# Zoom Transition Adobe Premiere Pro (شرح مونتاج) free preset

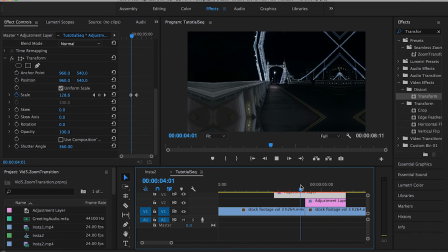8:16 And let's check it out again.
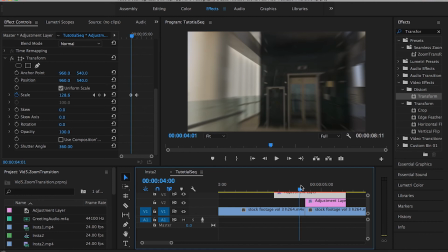8:20 Yeah, it's a little bit slow.
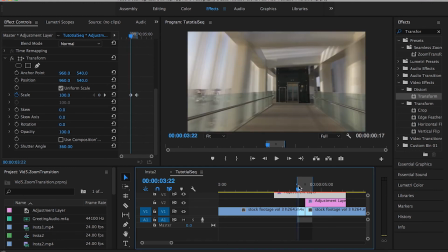8:24 If you guys want to speed up the preview process, you can just go to where you want to preview the beginning of your preview and hit I,
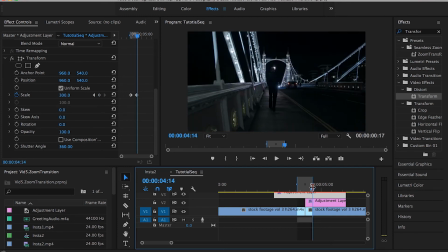8:33 and then go to the end of your preview and hit O on your keyboard, then go to sequence, render in and out. So as you guys can see, this point is the peak of our transition, and as you guys can see,
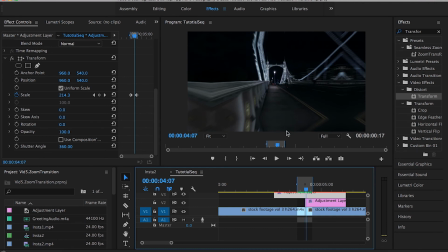8:49 we increase the shutter angle all the way up to 360, and that's why it's a little bit blurry at the edges. And the final step to fine-tune our transition is by going to scale, drop down this arrow, and the slider over here,
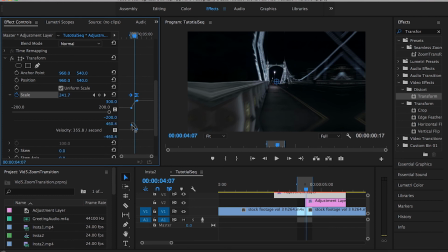9:04 drag it all the way down, but don't go too crazy because we don't want to mess up the transition. Just slide it all the way down until you have this peak or this spike in your curve,
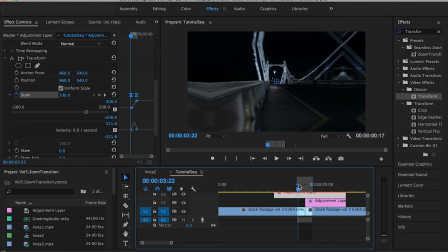9:17 and that will give this gradual speed to your transition so it looks nicer and even more seamless,
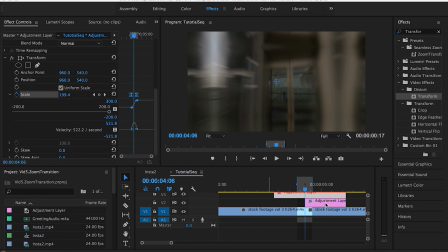9:24 okay? Alright, so that was everything about the zoom in transition, and the zoom out transition is pretty much the same process. The only difference is that instead of applying the replicate and mirror effect on the second layer, we will be applying that on the first layer.
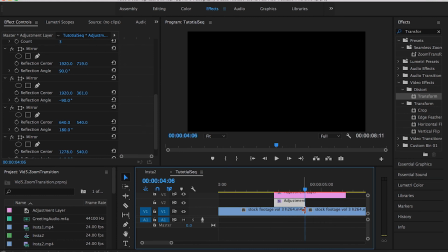9:41 Let me drag it to cover the first layer, or the first clip, I'm sorry.
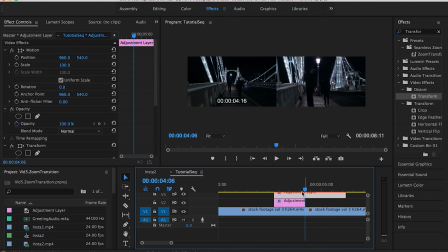9:46 Then we will have to
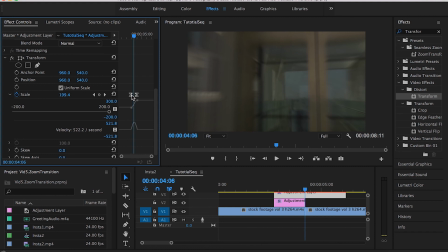9:50 flip the values of these keyframes, the zoom or the transform keyframe. So instead of having 100% at the first keyframe, we will make that 300.
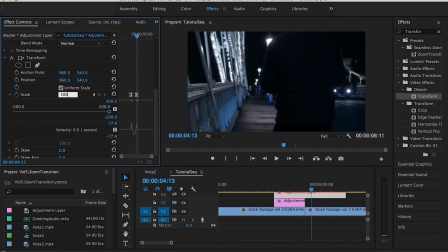10:02 and the second or the last keyframe will be 100%. And you guys can preview that.
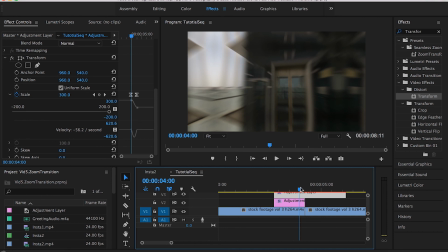10:11 But of course, you just have to make sure that your clips and the movement of your camera is a good fit to the zoom out transition.
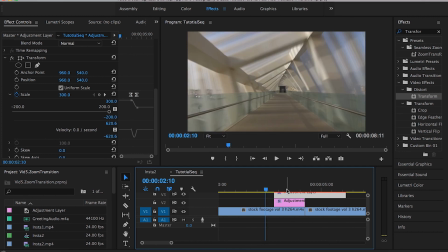10:19 Here, as you guys can see, the camera was pretty much moving forward. So that's why the video was good for the zoom in transition. If we want to apply the zoom out transition, the camera must be either zooming out or moving backwards.
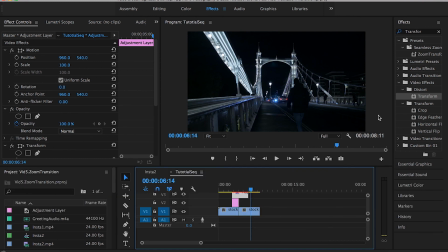10:33 All right, so that was everything about the zoom transition in Adobe Premiere Pro. Next time I'll be explaining how to create a preset from your effects. So instead of just going through this whole process one more time, every time you want to apply the same transition, you can just find it in the effects panel, just drag it and drop it,
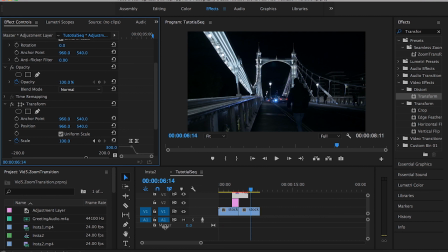10:52 which is going to be so much easier. And I'll be making a preset and creating a link for my zoom transition, the one you saw me doing in this tutorial, so that you guys can download it and use it right away,
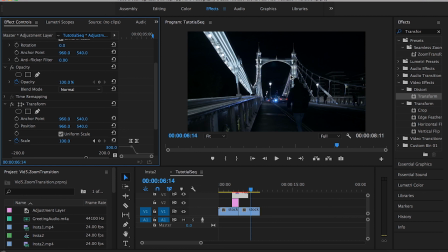11:05 and it's going to be for free, so you don't have to worry about anything. All right, if you guys have any comments or suggestions, please leave it in the comment section below. And don't forget to subscribe to my channel and follow me on Instagram if you want to stay updated with my upcoming videos and designs.
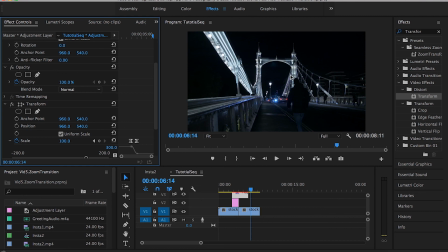11:20 Thank you guys so much. Hope you like this tutorial, and see you next time.